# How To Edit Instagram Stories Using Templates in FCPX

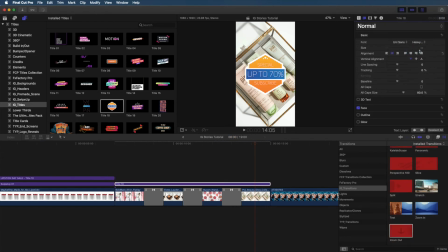[8:17]
I don't want it to fade out or anything like that. Then I'm changing the font to Uni Sans, of course, Heavy Caps. And then let's just change up this wording because I want this to be like another makeup advertisement sort of situation.
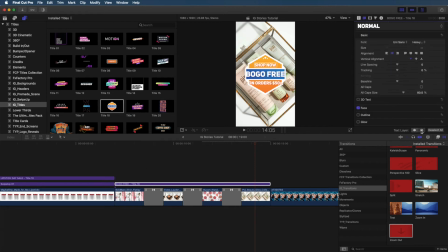[8:31]
Like, just imagine your favorite makeup brand or Ulta or something is having a sale, buy one get one free on orders $50 or more. What a deal, I wish, right? But a girl can dream. Anyway, now when we scrub through this, you can see that it looks really nice, it animates in, and we have this really pretty text.
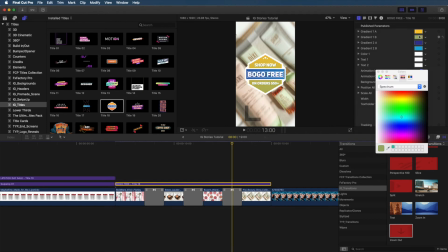[8:51]
But what I want to do is actually change up the colors and keyframe them so that the colors will change to match the color in each picture.
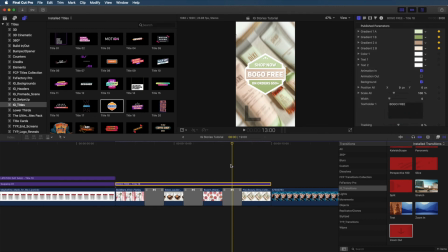[9:00]
To set a keyframe, press the diamond to the right of the color. Once it turns yellow, you'll know that your keyframe is set.
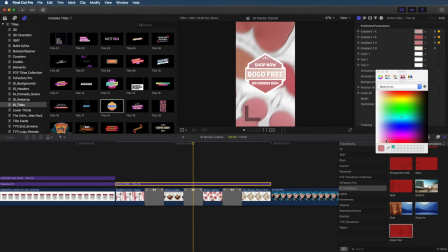[9:06]
I'm setting these keyframes at the center of each transition so that as it goes from picture to picture, it will also go from color to color.
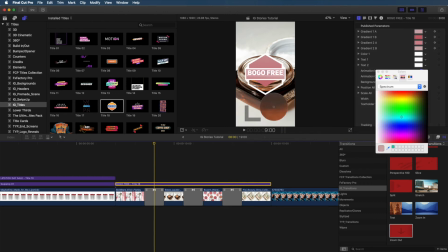[9:14]
And I'm just doing the same thing for all these clips. If you want to learn more about keyframing, I do actually have an entire tutorial all about it.
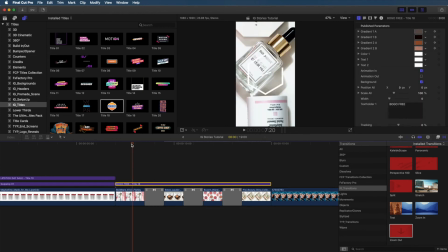[9:22]
We go way more in depth, so I'll leave a little link so that you can check it out and also link it down in the description below. So now when we play it back, here's what it looks like.
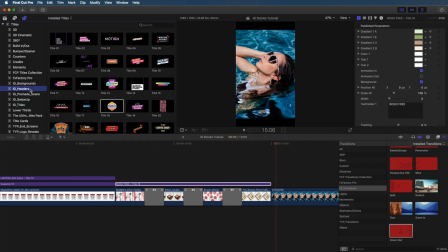[9:34]
I love it, it looks so good. To take it up one more notch, I'm gonna add a header.
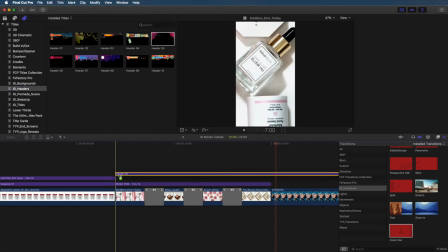[9:39]
So I'm gonna use header 05 because it has that same hexagon shape that matches the title that we inserted.
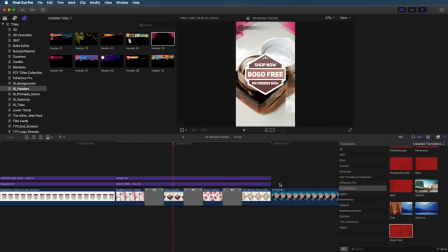[9:47]
So I'm gonna use the blade tool again to make that slice right at the end of the story and delete the remainder. And now let's just change the color. So I'm going to select the title and click the brown color just to bring it up
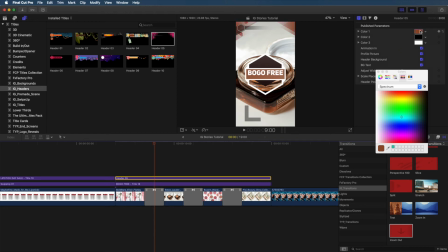[10:02]
so that I can drag and drop it into this color parameter for the header.
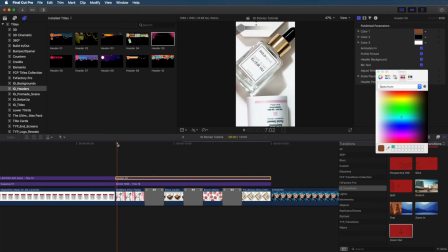[10:07]
Now we're going to have this brown shade, and I'm actually not going to animate that. I think it kind of looks nice and complements every picture. So here's what it looks like. I love it. I think it looks really, really good.
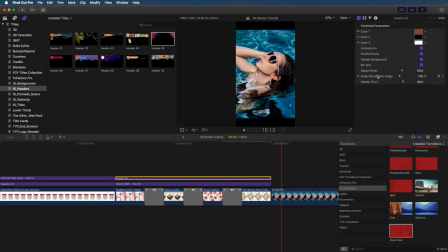[10:20]
Let's move on. I'm going to close all these open things that are distracting, like the color, the transitions, and I'm going to scale down my timeline so that we can have more room for this next series of clips,
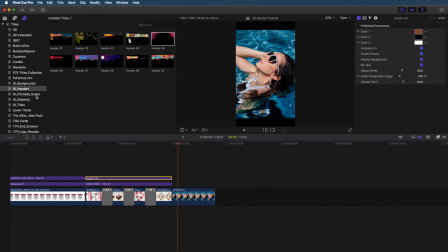[10:32]
which is going to be an IGTV story.
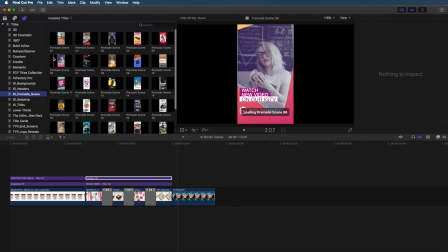[10:36]
So we're going to go over to the premade scene, and I'm going to select premade scene 06.
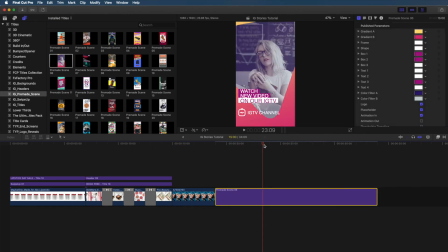[10:43]
So here's what it looks like. It has this really cool animation going on.
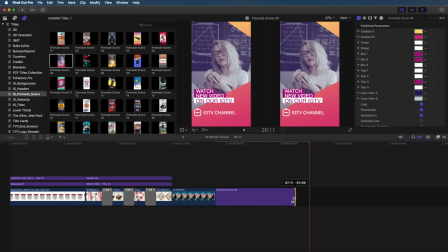[10:48]
It's a great way to basically like advertise an IGTV on your
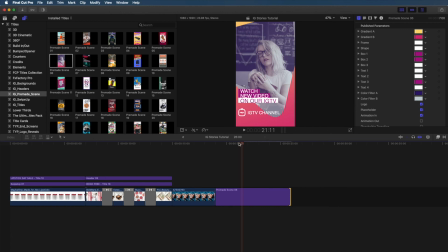[10:54]
stories and entice people to watch it, let them know there's a new episode of something up, you know? So how do we get my picture onto here instead of this girl's? Really easy. In the title inspector, scroll down until you get the placeholder.
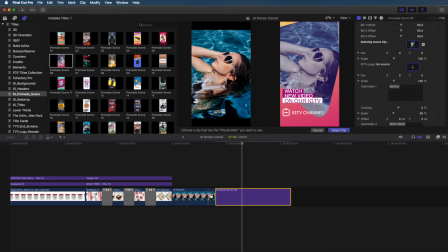[11:09]
Click the down arrow, and then from your timeline, select the clip that you want inserted, and then press apply clip.
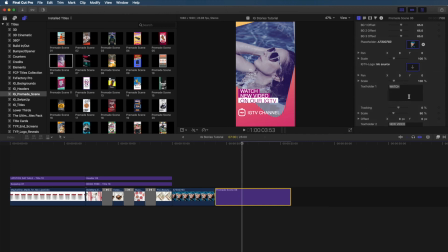[11:14]
That's it. From here, you could delete that image from your timeline, but I'm going to be using this for another story demo in a bit, so I'm just going to leave it there. Now let's change the font and the wording. Let's pretend that this is going to be for an interview IGTV
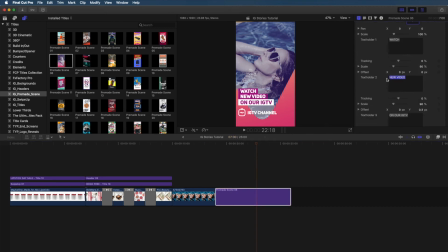[11:30]
for a Makeup Monday series for some makeup brand's Instagram. So we're going to say watch our interview with queenshirin, and then down here we'll change it to say Makeup Monday. That's the pretend name of this series. And you could change the IGTV logo if you wanted to, but I really love the way it looks,
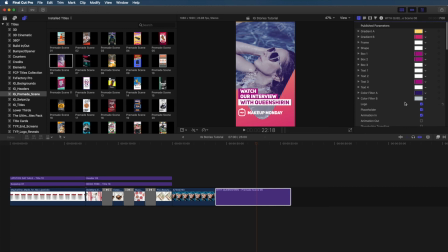[11:50]
and I really love the colors as well, but of course you can change all of these parameters. Now, there's one really cool parameter that I want to show you real quick, and that is the spin rate. So you see these triangles that are moving around? Here's what it normally looks like, unedited, but you could change how fast or slow they spin.
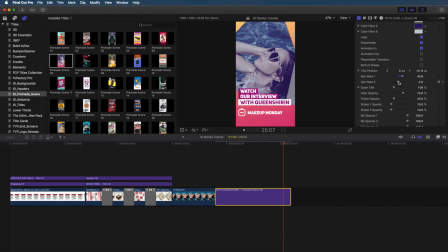[12:09]
So if I just sped one up and slow down the other one, here's what it would look like. I know it's a little bit crazy, I think it's too much, so I'm just going to press Command Z and make it go back to normal. I think, honestly, it's perfect the way it is.
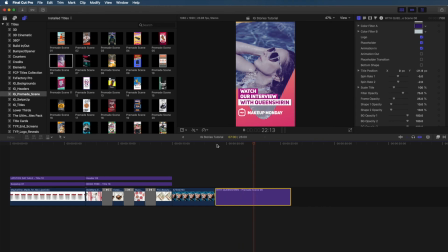[12:24]
This one's so easy to use, and it looks so professional. Don't you love how the colors for this totally match the whole Instagram branding?
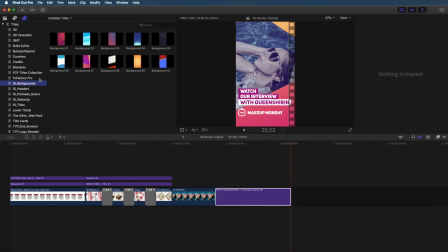[12:32]
Like, this is the Instagram colors. It's so perfect. Now, let's add a part two to this story by using a background.
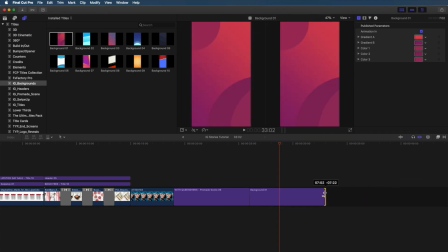[12:41]
So I'm going to be using background 01, and this one kind of matches the aesthetic and the colorway of that first IGTV story.
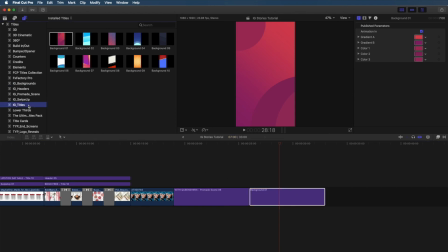[12:49]
So from here, let's add a title. I'm going to be using title 07. This has this really cool slice effect. You'll see it in a sec. So I'm just going to trim that down, and then I'm going to be adjusting the text.
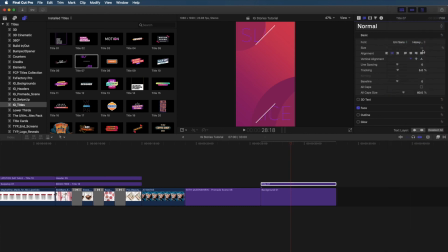[13:04]
So let's change the font first. Of course, gotta do Uni Sans. And then let's make this say follow. You'll see that follow is actually cut off. You can't really read it. I'm going to show you how to fix that in a second. So down here, I'm just going to write queenshirin for more.
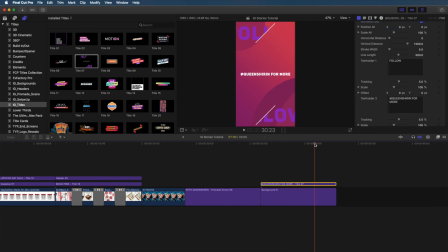[13:20]
I know you can't really see it right now, but if you slide over a little bit, you'll see that it animates and you can fully read everything. So let's go back to adjusting that follow so that you can actually read it.
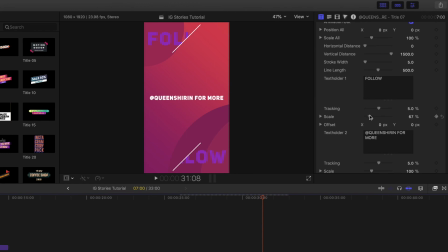[13:31]
If you go to scale right underneath follow, you can scale it down, and I'm going to put it to 68%, and now you can fully read it.
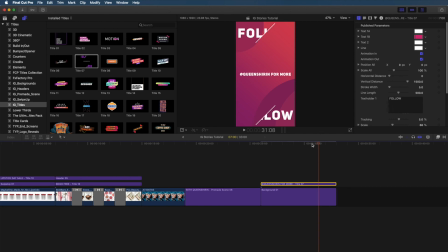[13:39]
Now the purple, not the best color choice for this, so I'm just going to make it white. And now let's look at it. So clean. Doesn't this remind you of like something you would see on a TV show or like Nickelodeon?
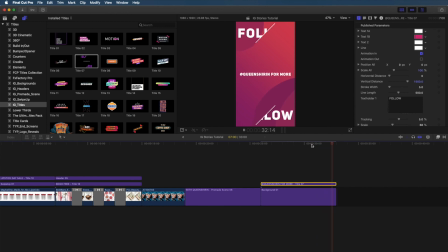[13:56]
I'm gonna unselect the animation out because I want you to fully see the text until the end, and that's what it looks like. Okay, now real quick, as a little bonus, I want to show you one of the pre-made scenes because these are so easy to use.
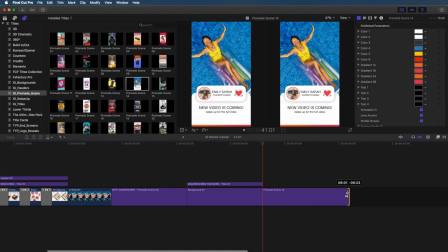[14:09]
You don't even have to think about adding in any of the titles or whatever. Like, it's good to go. All you have to do is simply edit it in this one section, and that's it.
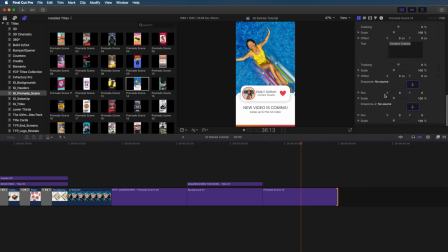[14:19]
And honestly, this one's too good not to share. It just looks so good.
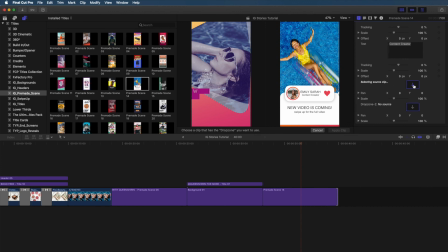[14:22]
So I'm gonna go down to change the image of that girl to a picture of myself, the same way that we changed it in that IGTV story.
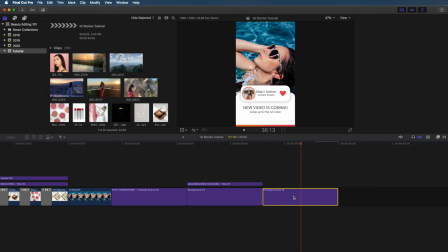[14:32]
Next, I'm opening libraries so that I can access these other clips that I already have imported, and then I'm going back to scene 14.
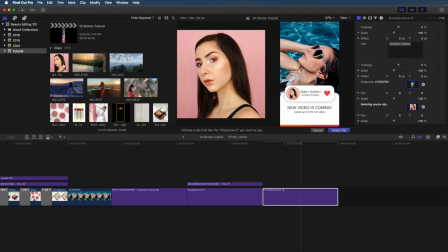[14:39]
And in the parameters, I'm going to be adjusting that profile picture and selecting mine, pressing apply clip,
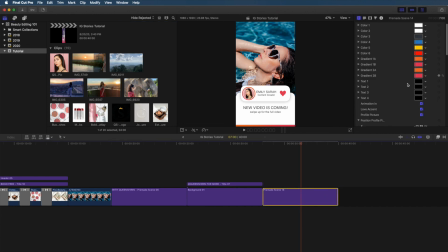[14:46]
And then that way, that profile picture will be mine and not somebody else's. So from here, I'm going to make some minor adjustments because the top is showing this little black bar.
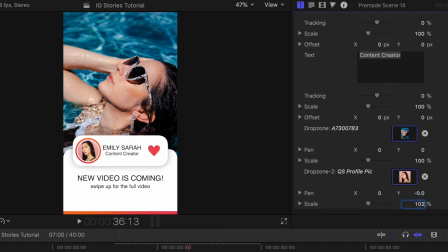[14:56]
So I'm going to move it up a little bit. And actually, you know what? That didn't work. So let's just try scaling it up a little bit. And we'll move it a little bit, make some fine-tune adjustments.
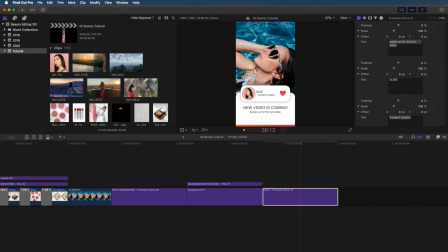[15:07]
And once I'm happy with it, I'm going to change everything else. So queenshirin, creative producer, new video, swipe up. Surprise, surprise, we are using a different font for this one. I'm using Helvetica New. I just think it matches the vibe of this better.
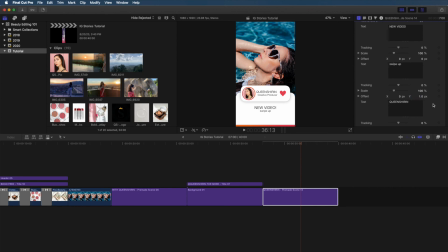[15:23]
And then I'm gonna bring up that swipe up text by offsetting it by 1 pixel on the y-axis.
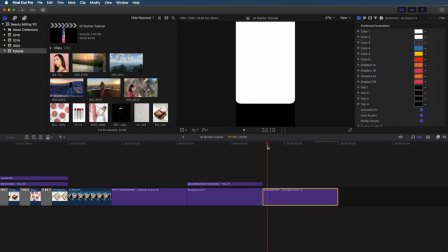[15:30]
I just like it when it's not too spaced out. So now when you look at it, it looks like this.
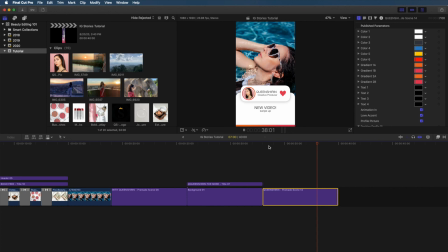[15:36]
It looks very clean and professional. Now, there's one more thing I want to adjust, and that is the colors.
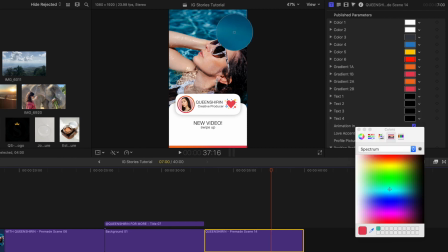[15:43]
So you'll see that that heart is animating these circles around it, and then at the bottom, we have that little bar.
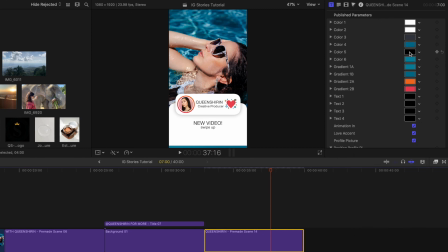[15:48]
So I'm gonna make those blue just to match the aesthetic of the picture better.
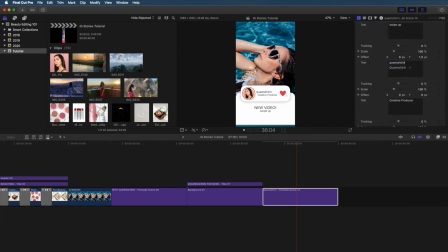[15:57]
And then I'm just gonna make queenshirin lowercase. The caps was just screaming in my face, and that's not what I'm going for.
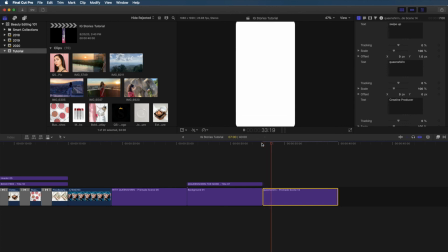[16:04]
Plus on Instagram, it's not in caps anyways, so that looks a lot better.
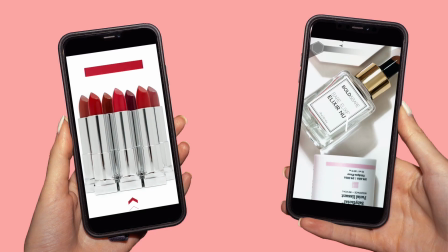[16:09]
Very clean, very simple, love it. Now you know how to edit animated Instagram stories like these using templates in Final Cut Pro.
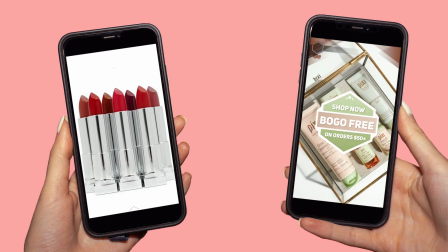[16:18]
Please like this video if you found it helpful and comment below what editing tutorial you'd like to see next.
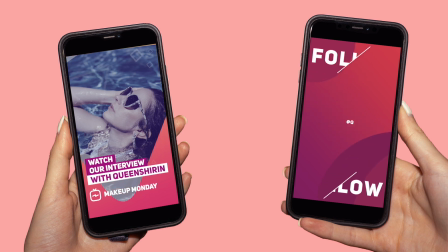[16:22]
Thank you so much for watching, and I'll see you all next time. Bye!